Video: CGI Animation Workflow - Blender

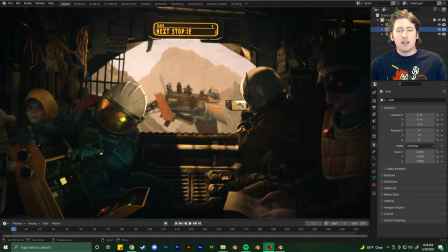[0:26]
What is up? How's it going? Okay.
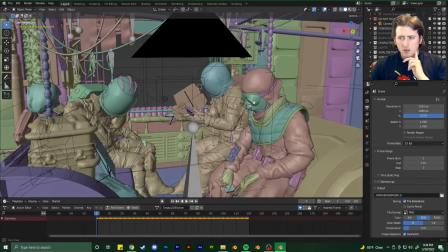[0:32]
I think I should jump in first to my
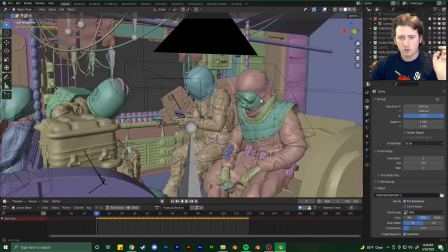[0:37]
ideas and the reference that I started with when I first conceptualizing this idea.
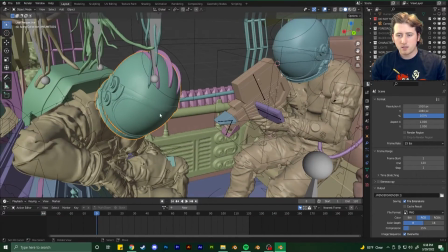[0:44]
I wanted these two astronauts to be the same characters that I used last time.
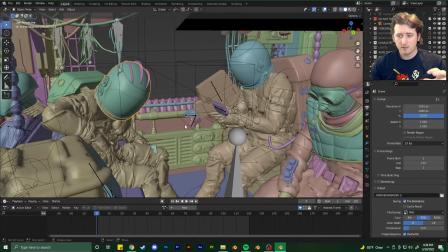[0:49]
But last time I had made the models myself, so they weren't particularly high poly enough.
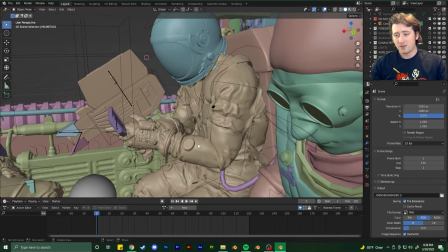[1:00]
They look like 2D PlayStation 2 characters. So I went out and bought these from, I think it was CGTrader.
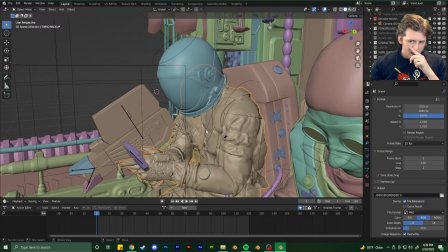[1:11]
And I'll put a link down below where I got those and who made those.
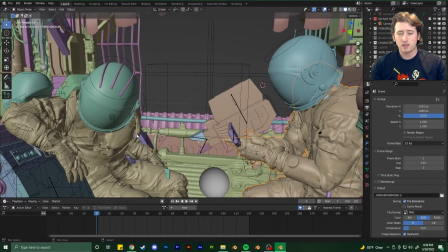[1:16]
But I took that model and I changed the material for it
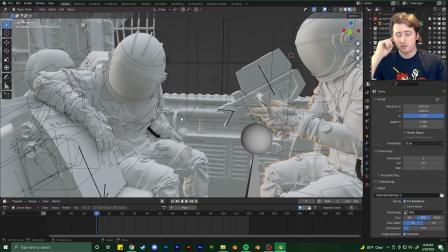[1:23]
to match like the two characters. So one would be blue and the other would be like yellow. Because I think the original texture was like this silvery, like astronaut-y, white and gray kind of vibe.
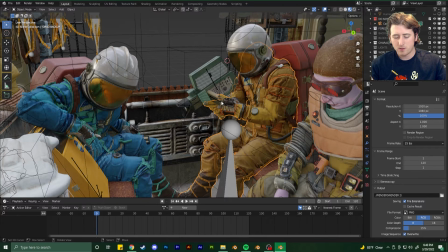[1:39]
I took a lot of inspiration from old sci-fi book covers.
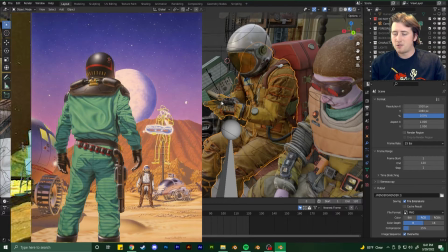[1:44]
A lot of those are so beautiful. Like they're always has such great composition, and the color's so beautiful.
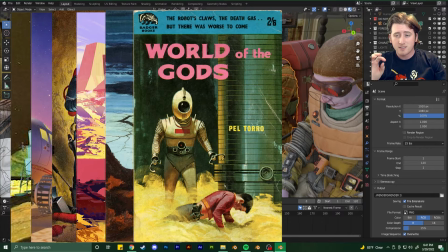[1:54]
And I started to fall in love with the astronauts in some of these compositions, some of these art pieces.
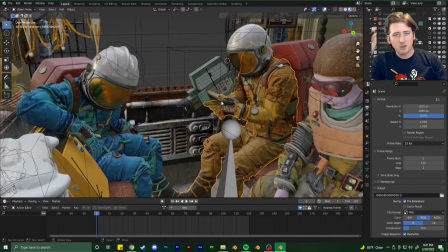[2:02]
And that's where the idea of these two guys came from, and their contrasting
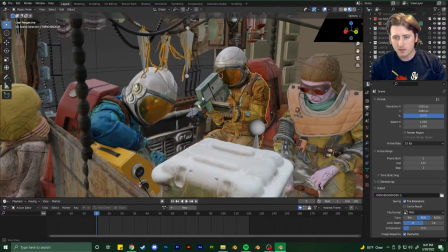[2:10]
uniforms. And I wanted to keep them both, similar, but have different things about them so that they could be two separate characters.
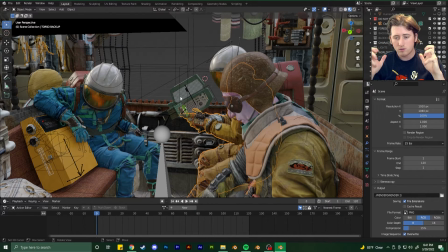[2:20]
To give both characters their own uniqueness, but also keep them similar,
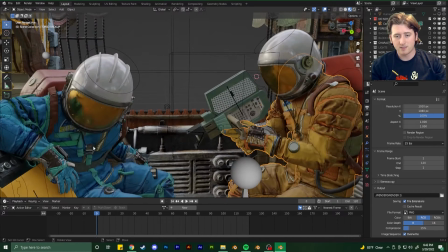[2:27]
So a big thing is, the color, but also in the helmet. I made this guy have this kind of retro stripes down his head, and this guy,
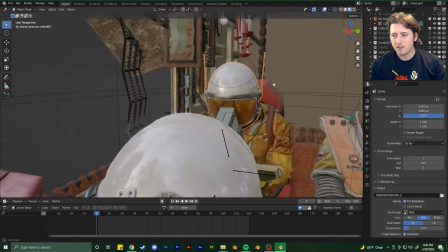[2:39]
these cool little antennas popping out of his head.
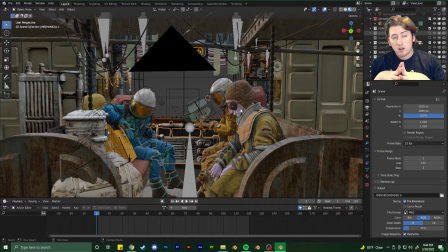[2:45]
So I started to think of what could these astronauts be looking out to sea? And then I thought of, whoa, if it's a train, if this vehicle is a train, then why don't I have robbers robbing the train?
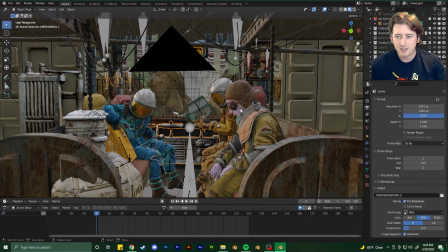[3:03]
Much like, classic Western train robber kind of scenario. That was where my head was going.
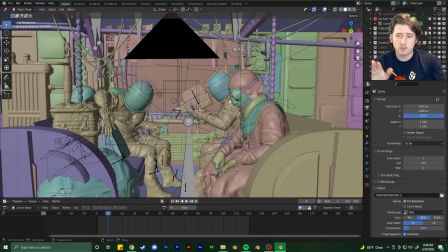[3:14]
How the story goes is that the enemies fly up into window view, and we see them point at the ship at them. One of them notices it,
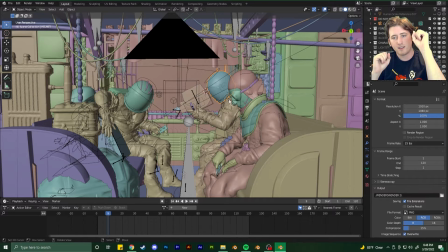[3:26]
and we leave with the bullet about to exit the gun, and have this kind of climax or cliffhanger at the end,
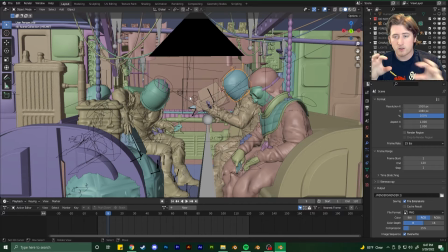[3:41]
So I started with that and kind of worked my way outwards from the window,
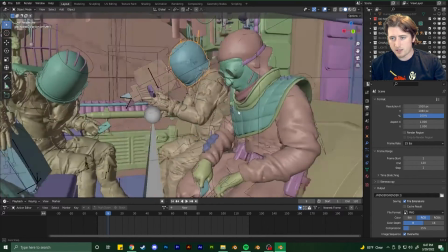[3:48]
adding the character on the side here, like the passengers, this guy, and adding her back here.
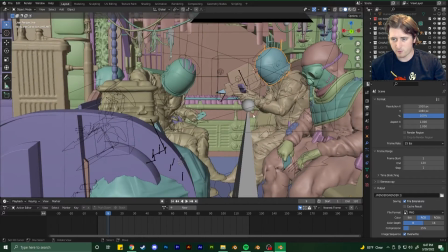[3:57]
Because originally I had him or her here, him here, so 4 people in the front, but it just seemed too symmetrical.
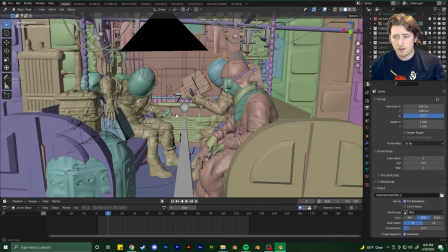[4:06]
I wanted to break it up, give it a little asymmetric, so that you'd be able to focus on things clearer, I think.
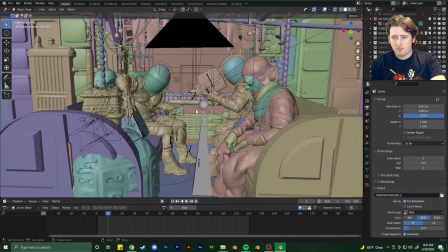[4:16]
I just didn't like the way it looked. So I put her back here, adding this little background element,
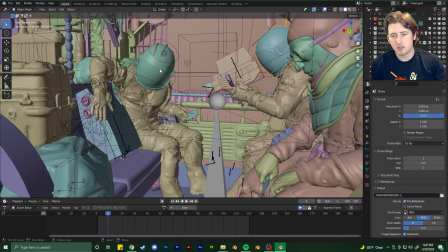[4:22]
and put his little backpack right on the seat so that you could see it front and center as he loads up his stuff.